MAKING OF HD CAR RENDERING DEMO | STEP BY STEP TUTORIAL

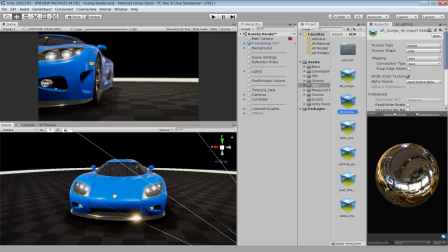247s
I just opened the HDRI in photoshop and used clone stamp tool to cover the window area.
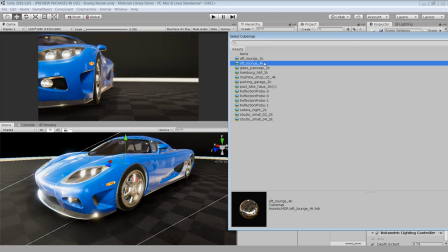252s
You can see that after fixing the HDRI, it's now giving much more believable reflection on the car.
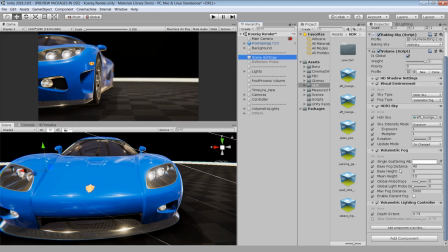258s
Ok, and this volumetric fog and volumetric light component, I will cover this in the later part of this video with volume lights.
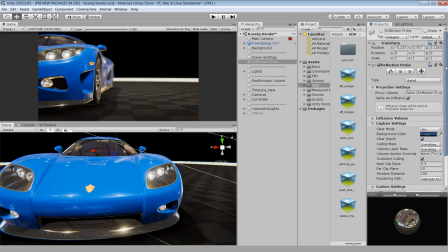265s
I have also used this reflection probe to bake the reflections. Now you must be thinking that why do we need this reflection probe while we can get reflection from the HDRI environment.
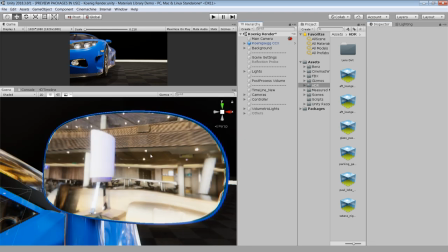274s
Well, there are two main reasons for that. Let's zoom in on this side mirror. You can see that the reflection in the mirror is kinda pixelated and very low in quality.
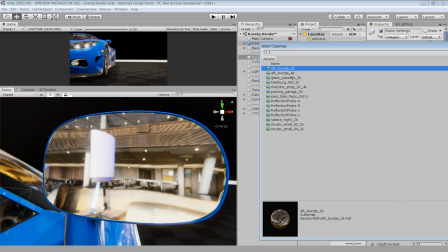283s
Even though if I use 4K size HDRI, the reflections are still not better.
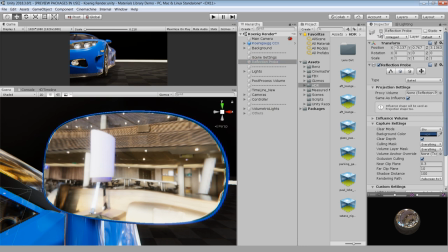287s
But notice when I enable the reflection probe, the reflections are now much better in quality.
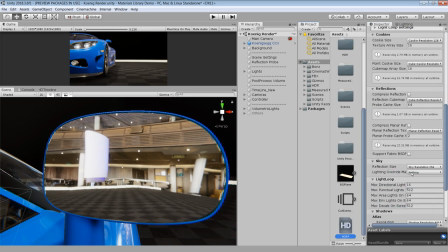292s
You can further increase the reflection quality by going HDRP assets, reflections and increase this cube map reflection resolution to a higher value. But I strongly suggest that only increase if it is necessary for your project. As you can see it reserves quite a lot space in your memory.
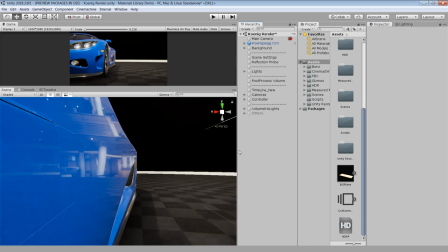309s
The second reason for using reflection probe is that you can see this floor object in the reflection which is not visible in the HDRI environment.
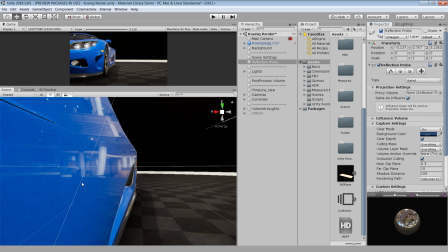317s
You can see from this angle the reflections are much more natural as it's showing the floor in the car reflections.
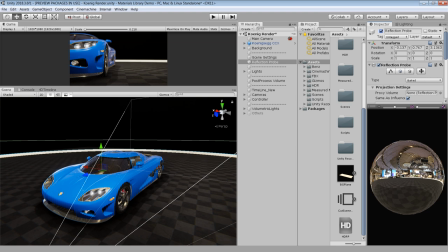323s
One thing you will notice that the dark walls of this room are not visible in the reflection probe. probe.
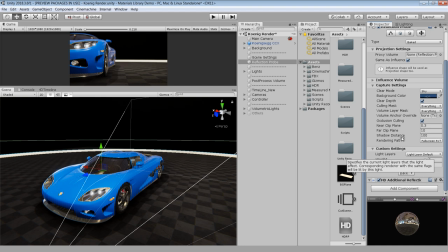328s
To hide the walls, in the capture setting, I have reduced the far clip plane value to 10,
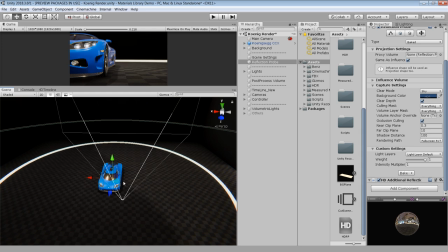333s
which means it will only capture the object within the 10 meter radius from the position of this reflection probe.
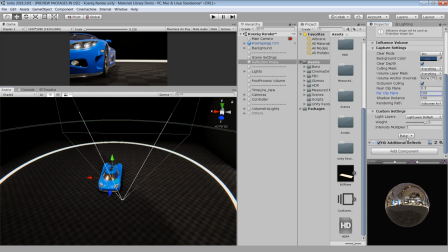338s
For example, if I increase the value to 100 and bake the reflections again, now we can clearly see the dark walls in the reflection.
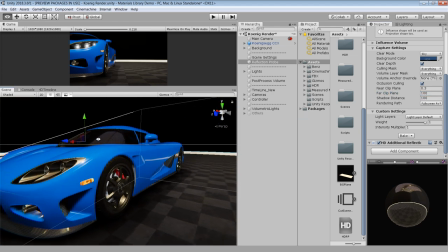346s
But now the car is looking very flat, which we don't want, so I change back to 10 and bake the reflections again.
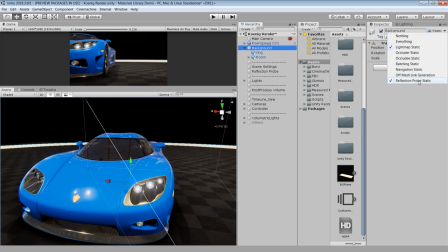352s
And make sure that your environment or background is set to reflection probe static, otherwise Otherwise they will not be captured in your reflection probe.
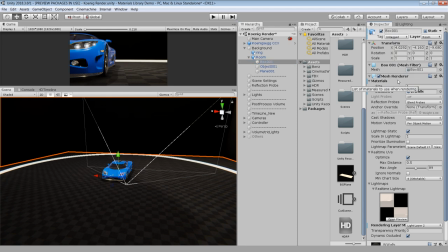359s
Of course you can also hide the walls in reflection probe by not setting it reflection probe static.
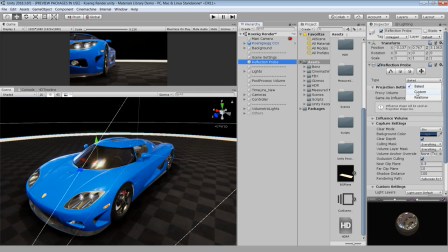364s
You can use whichever method is appropriate for your scene situation. You can also use real time reflections but they are very ghostly for the GPU.
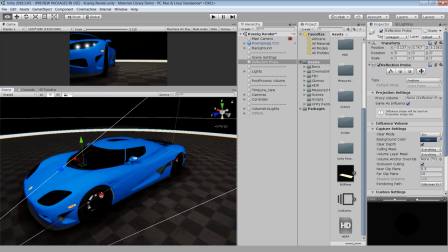372s
And for this particular scene I am having a strange issue that after some time the real time reflections becomes dark.
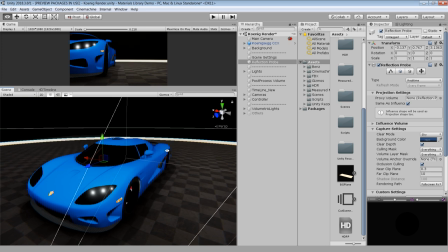378s
I don't know why this happening but if you guys have any idea about it please let me know in the comment section. Ok, I changed back to bake reflection which are fine for this project. So that's it for the render pipeline, let's move to the main topic of this video which is materials.
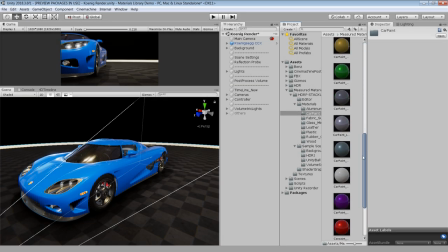395s
Alright for most of the objects I have used materials directly from the library without any modification except this car material.
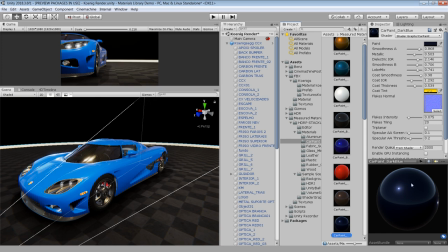402s
For the car material I have used a copy of this dark blue material and changed some of these parameters like paint color and coat tint to get a different color for the car. car. These parameters are pretty straight forward, just move the slider to see their effect on the car. You can also try other materials if you want and they will work just fine without any tweaking.
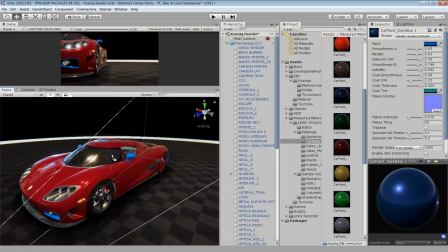421s
Because these are measured materials which means they are physically accurate for every light situation. You can see that this red material is also looking great on this car. For the tires, I have used the rubber material.
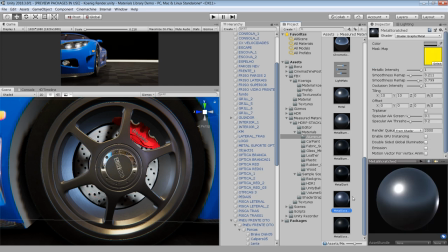434s
For the rims, I have used this metal scratched material. Actually there are different types of metal materials for you to choose. use.
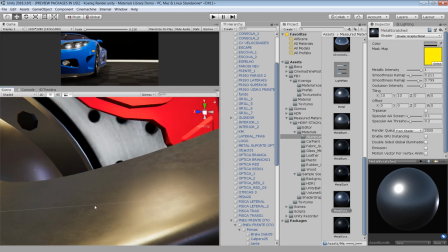441s
If you look closely on this rim object then you will notice that this material also have a scratch texture in it which gives it a perfectly natural look.
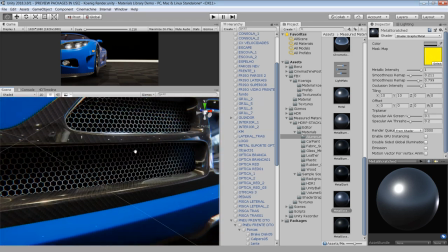449s
This carbon fiber material is also directly from the library, I didn't change any parameters of it.
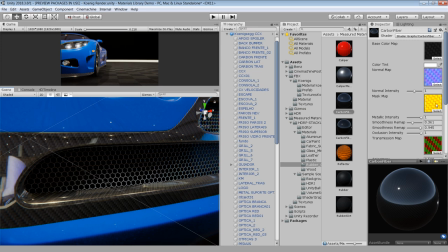454s
But since this material is using texture so make sure that your object have a basic UVW mapping applied on it.
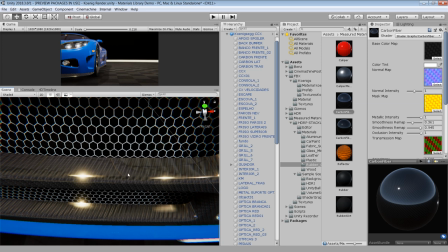461s
Otherwise your material will look stretched like this because this part was not properly unwrapped in the 3D modeling software. layer.
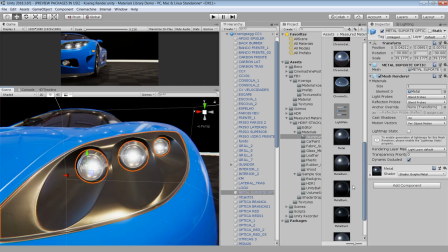468s
And the same thing for the materials with the scratch texture on it which I just showed you. For the headlights, I have used metal material for the outer part.
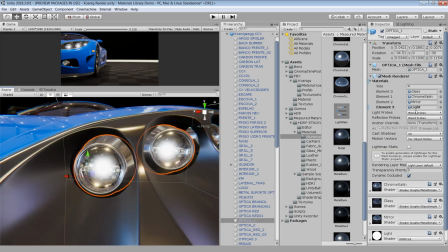476s
And for the main light, there are 4 different types of materials. The glass material is used for the front part of the light. The chrome satin used for the outer part. The mirror material is for this object behind this white light bulb.